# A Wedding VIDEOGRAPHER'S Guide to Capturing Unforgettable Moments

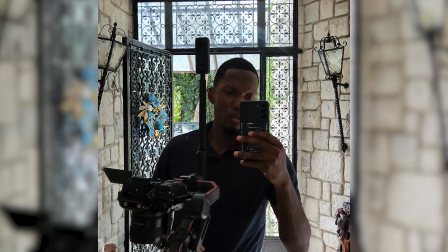(2:33)
Some details.
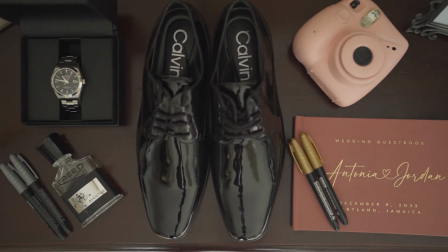Another thing that we do is sometimes we allow the bride or the groom to interact with the details. So for instance, in this case, we have the bride interacting with the dress.
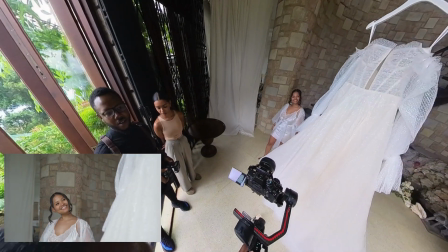(2:49)
And it really gives for a different set of dynamic photos and videos for you to include in your story.
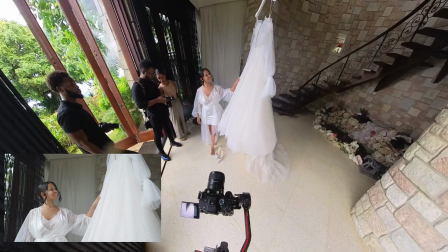(2:55) Step back, Adrian, please. Step back, step back.
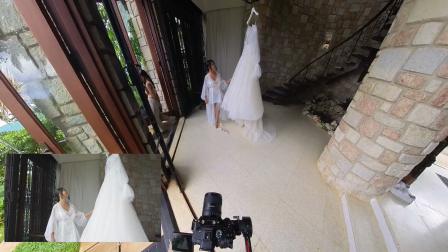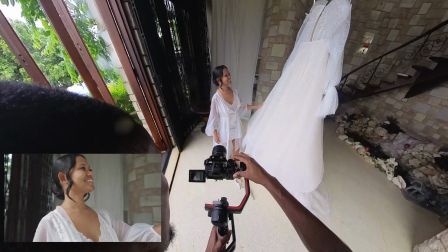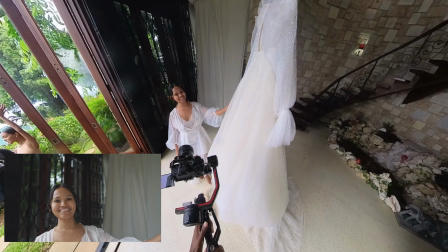(3:08) Look to camera.
Getting ready. Now, the getting ready process is just as important as actually being ready. Because in the getting ready process, one, you get to interact with the bride or the groom more.
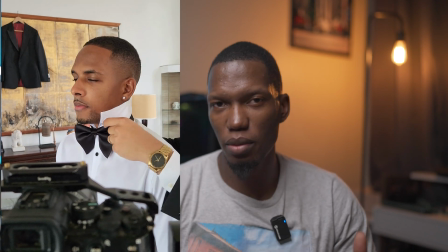(3:23)
So they get to allow them to become more comfortable with you having a camera in their space.
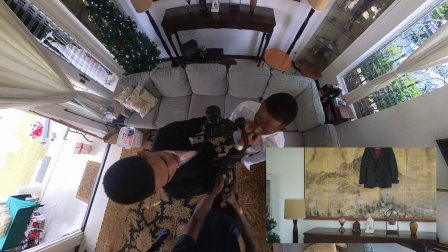(3:29)
That's one. Two, it also adds to the story.
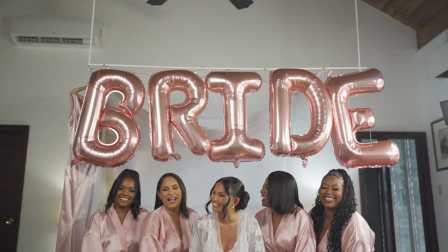(3:32)
Because then there are times when you are then privy to certain emotions that you don't necessarily get during the ceremony or any other time of the day,
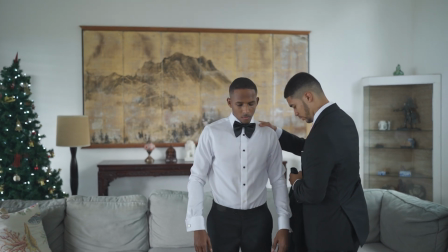(3:39)
whether that be excitement, whether that be nervousness, and it's good to add that to the overall story that you're doing. An important part of getting ready is the bride's makeup shots. Now, usually I wait until the makeup is close to finish or when it's finished,
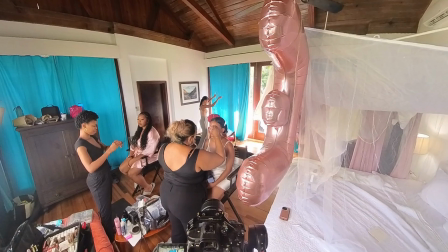(3:55)
and I just have the makeup artist pretend to do some shots, because really and truly we're just trying to build a story here.
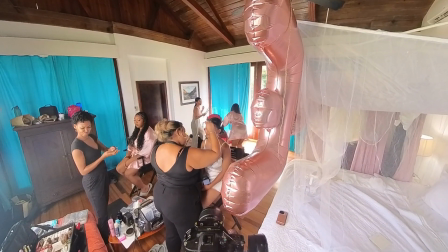(4:01)
However, in between I still get some shots leading up,
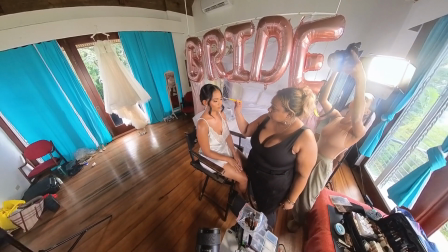(4:03)
but usually I don't use those shots because they're not as flattering as when the makeup is close to finish or when it's finished. So it's good to coordinate with the makeup artist to find out how long her process is going to take, her process is going to take, and then you can time it as to say,
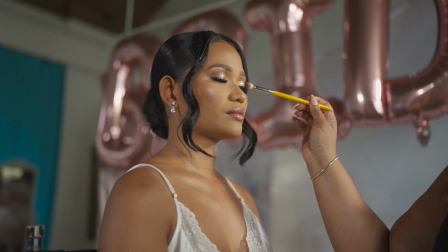(4:19)
okay, I can go and get some details and I can come back and get the makeup shots.
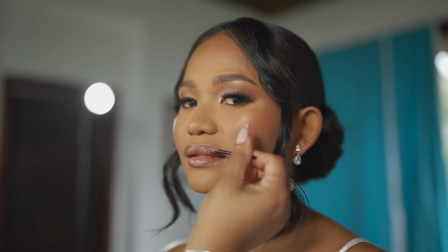(4:23)
Because you know, everything is happening all at once. So while the makeup is done, the groom is getting ready, the
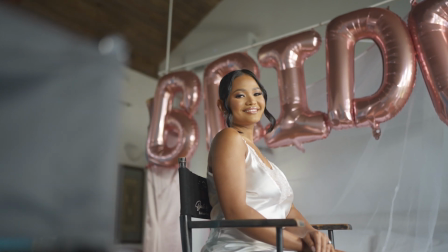(4:31)
details are there to be captured, so you have to ensure that you stagger your time and use the time wisely.
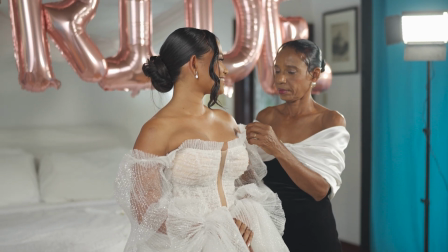Traditionally, the bride and the groom usually don't see each other until the bride walks up the aisle, and that's usually the first time they'll see each other in their full dress or their full outfit. Now, there has been a new tradition, well, I don't know how new it is, where they have a first look. and this takes place before the ceremony. And the bride and the groom will see each other fully dressed, and they'll share a moment, whether it be laughter, whether it be crying, whatever it is. But they get the opportunity to be in each other's space before the wedding ceremony.
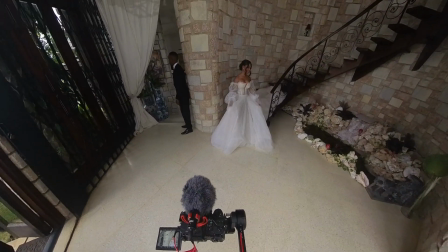(5:15)
Now, for this couple, what they did at first touch. So they didn't see each other, but they were able to replace them in a particular way.
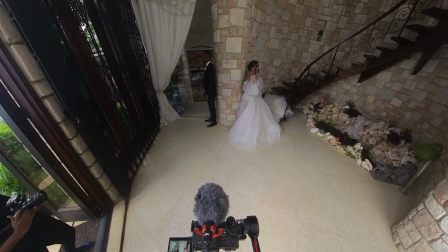(5:23)
They were able to touch each other, and this kind of builds up excitement, anticipation for the ceremony to come.
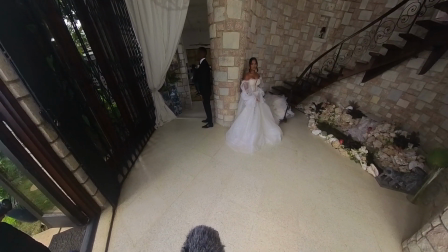(5:28)
I think that was very cool.
Alright. Do
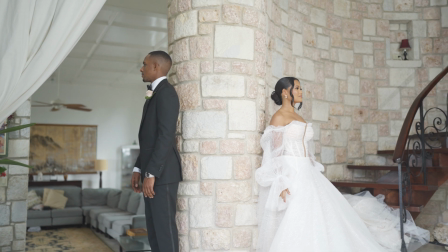(5:35) not look at each other. Go around, Jordan. No, to her.
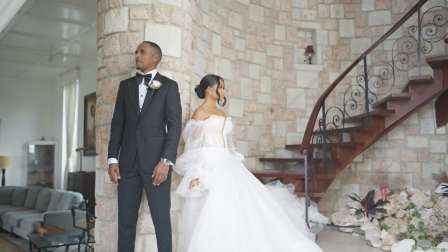(5:41) Stop, that's good. Keep looking right. Feel for her hand.
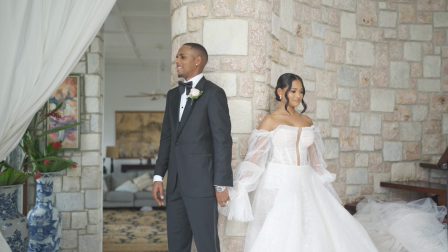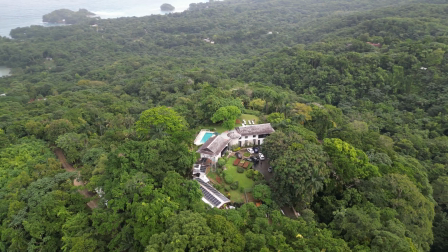(5:54)
The ceremony. No, the ceremony is one of the most important part, if not the most important part of the entire wedding day.
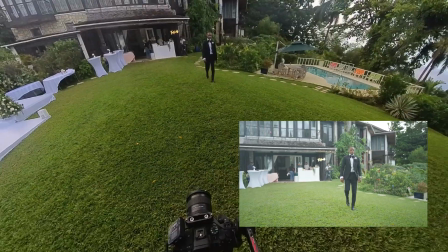(6:03)
Because this is when they actually officially get married, right? So this can become very overwhelming, as it is basically a live show, and it can become very tedious.
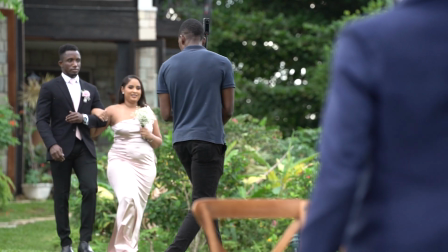(6:12)
So what I'll do, I'll set up my tripod with my static camera, ensure that my angles are correct, my composition is right. And very importantly, I'll ensure that I go to the DJ and I set up my audio recorder.
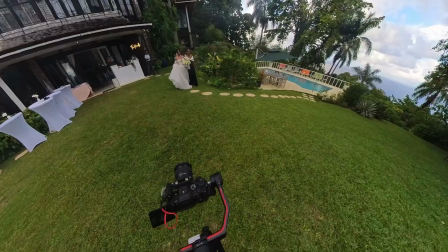(6:25)
As well as I'll get a mic on the groom, as sometimes on the pastor, for redundancy in audio.
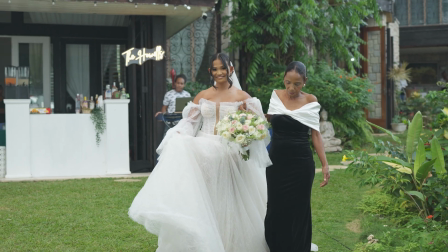(6:32)
Because audio is very important. Without good audio, your video is good as nothing.
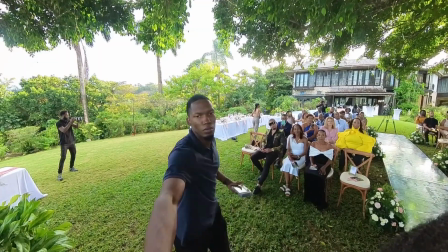(6:37) You are going to be the best dad.